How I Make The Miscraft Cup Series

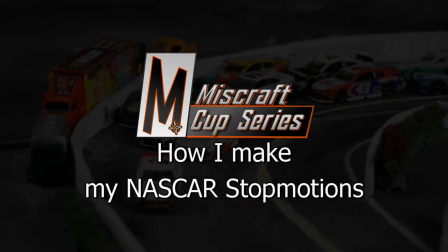Back into turn number one here comes Chase Elliott peeking out to the outside.
He's gonna slide up three wide goes Alex Bowen to the inside Hey guys, Mr. Graffier and welcome to a Video that I've needed to make for a very long time This is sort of a behind the scenes and how I make some of my NASCAR stop-motions Now I've been making some motions really four years now and only recently have they gotten even decently good So I thought might as well now I'd show you some of the behind the scenes and some of the things I do uh first thing uh first and foremost right here you have to have a good camera if you're going to do really good stop motion this camera right here is the canon rebel t6 i should i wish i had the t6i so if you're gonna have good picture in your stop motion you're gonna have to have a camera uh that's not an ipad or something that you film on i mean some people have some pretty decent cameras on their ipads and they would import those pictures they take on their into stop motion apps on their portable device. But we got to do things externally if you want it to really, really stand out. So we make our way to the track table right here.
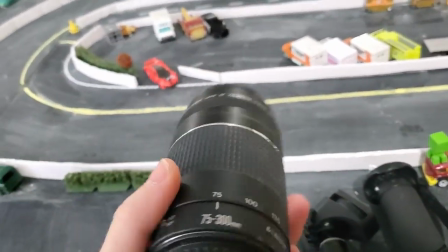And I'm going to show off a couple of things. I have other I have another lens that I use for long range shots.
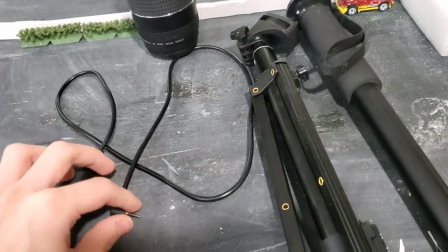I also have a remote that I use. I used to have a remote that didn't have a plugin, but it was very unreliable.
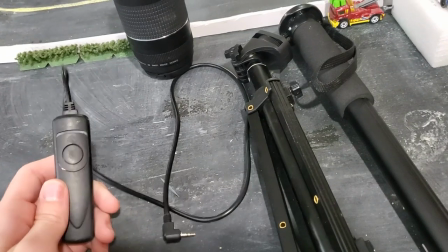And usually I'm not too far away from the camera when I am taking still shots.
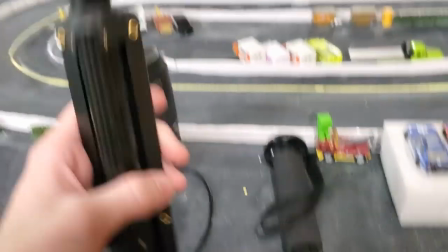I have a tiny tripod that I use for anything I have elevated.
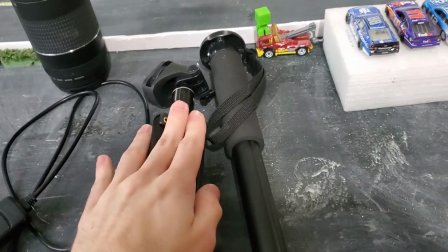Yeah, this tripod has been used, I believe, a couple times.
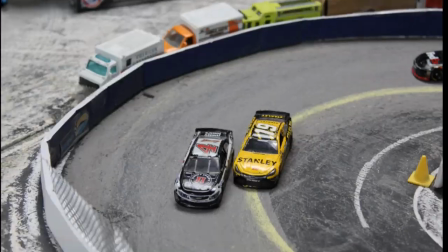I'll roll some clips showing you which shots I have done with this tripod, and same for the monopod.
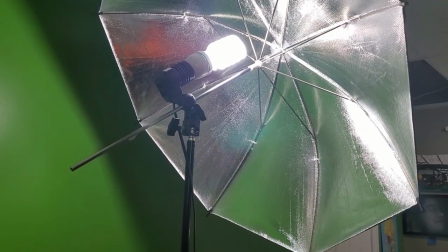One thing I also find very useful is bright lights. That is actually very bright, but they're my umbrella lights I use.
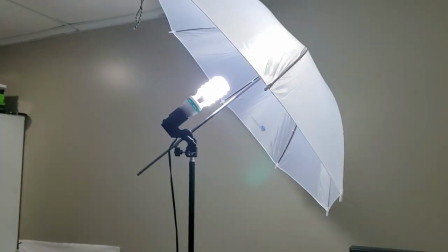I have two of them right now that I use to shine light onto the racetracks.
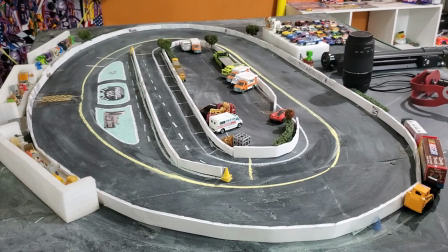I will be a night race. So this behind the scenes video will be perfect for, yeah,
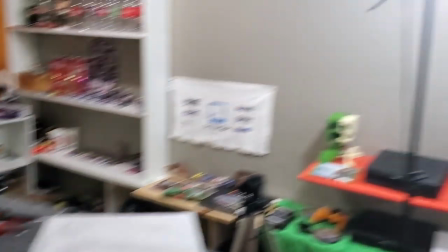for those who want to see how the light actually affects the video itself.
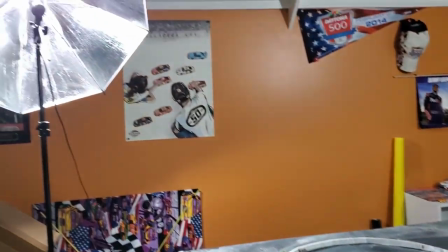One thing that is very important when you make a stunt motion is that you need to block out almost all natural light,
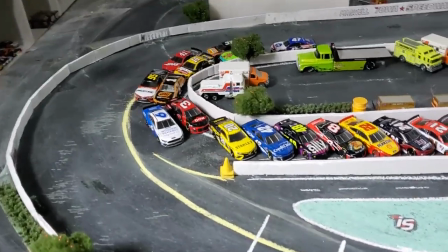especially when you're going to do something like a night race you're gonna want to have at least two light sources
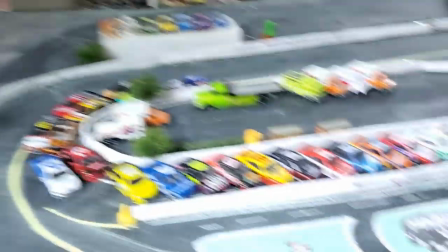to be able to get multiple angles of the race cars
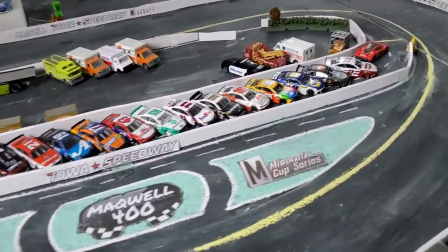so you're not getting extreme shadows and the lighting is pretty good on the race cars as you can see lighting is good enough so the
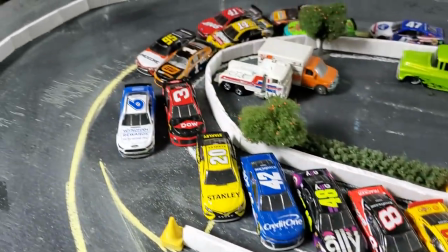cars are pretty luminescent and the colors shine as well and you're able to see all signs of the race cars without too much trouble another thing you're going
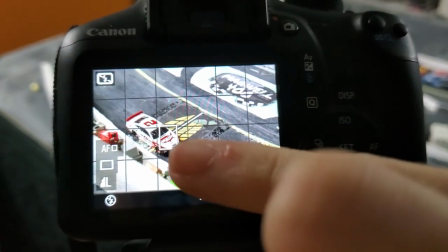to want to do when you're doing stop-motion is kind of frame everything so i have a little white box right here that i use to for my autofocus
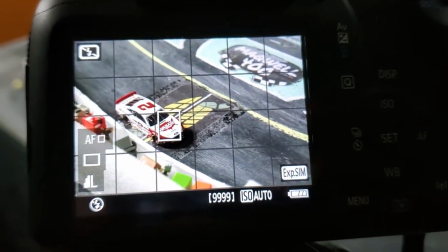uh when i do stunt motion i have the autofocus uh option chosen and i choose one of the four boxes oh four points on
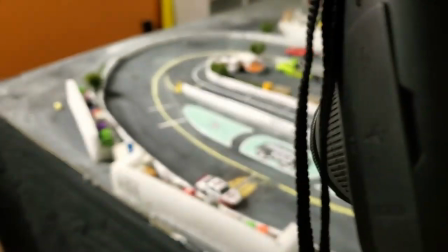the little white square uh to to fix a position on one of the race cars uh so i can get a decently smooth picture and
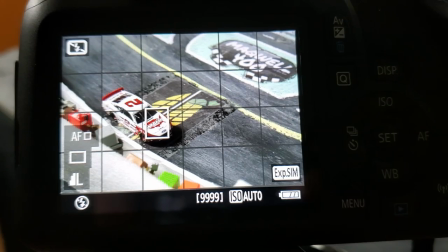in post i'll be able to uh move the camera around however much i want um usually I could do some sort I could do some sort of zoom
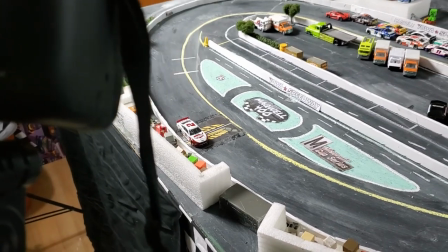or something in while I am filming
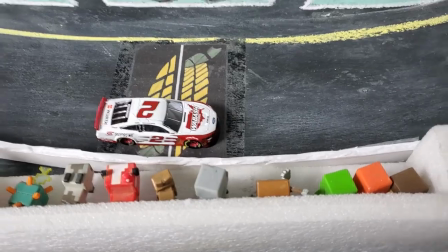but usually everything is in post and so to put it simply you're really only going to want to
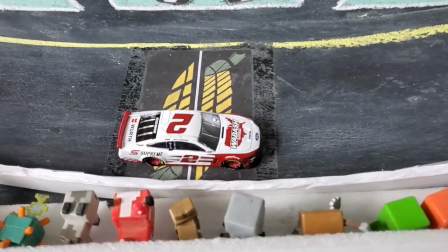move about that much per frame uh recent races of
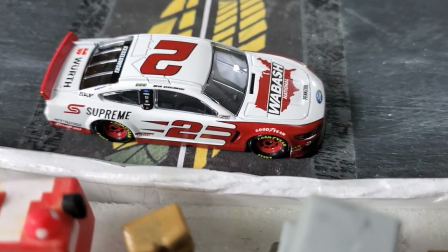mine haven't really been that way at least with Texas but one way I like to look at things
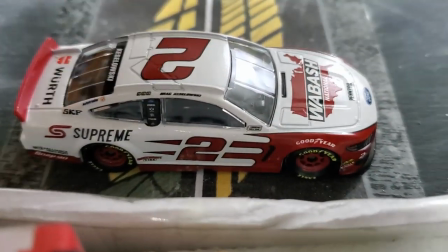uh when I do this is I look at the tire down at the bottom I'm going to move
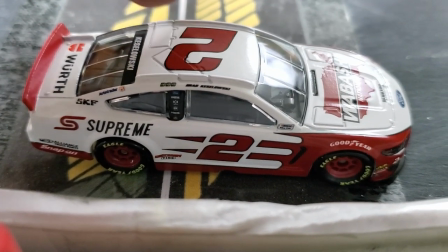about maybe a quarter to a half of rotation for one frame,
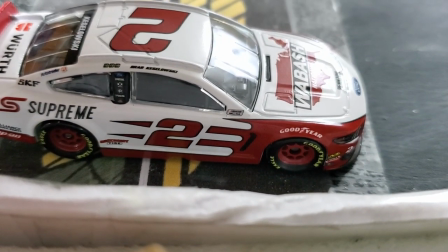depending on how fast I want the car to go. So if he's here and I want to move him to another frame, it'll be probably right there a little further.
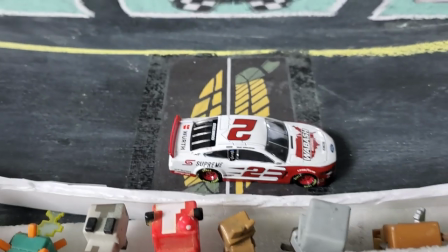That's probably only how much I'd move the cars, at least this season.
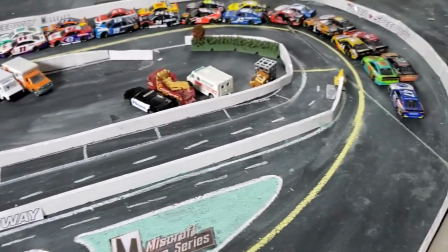It's worked out pretty well for me.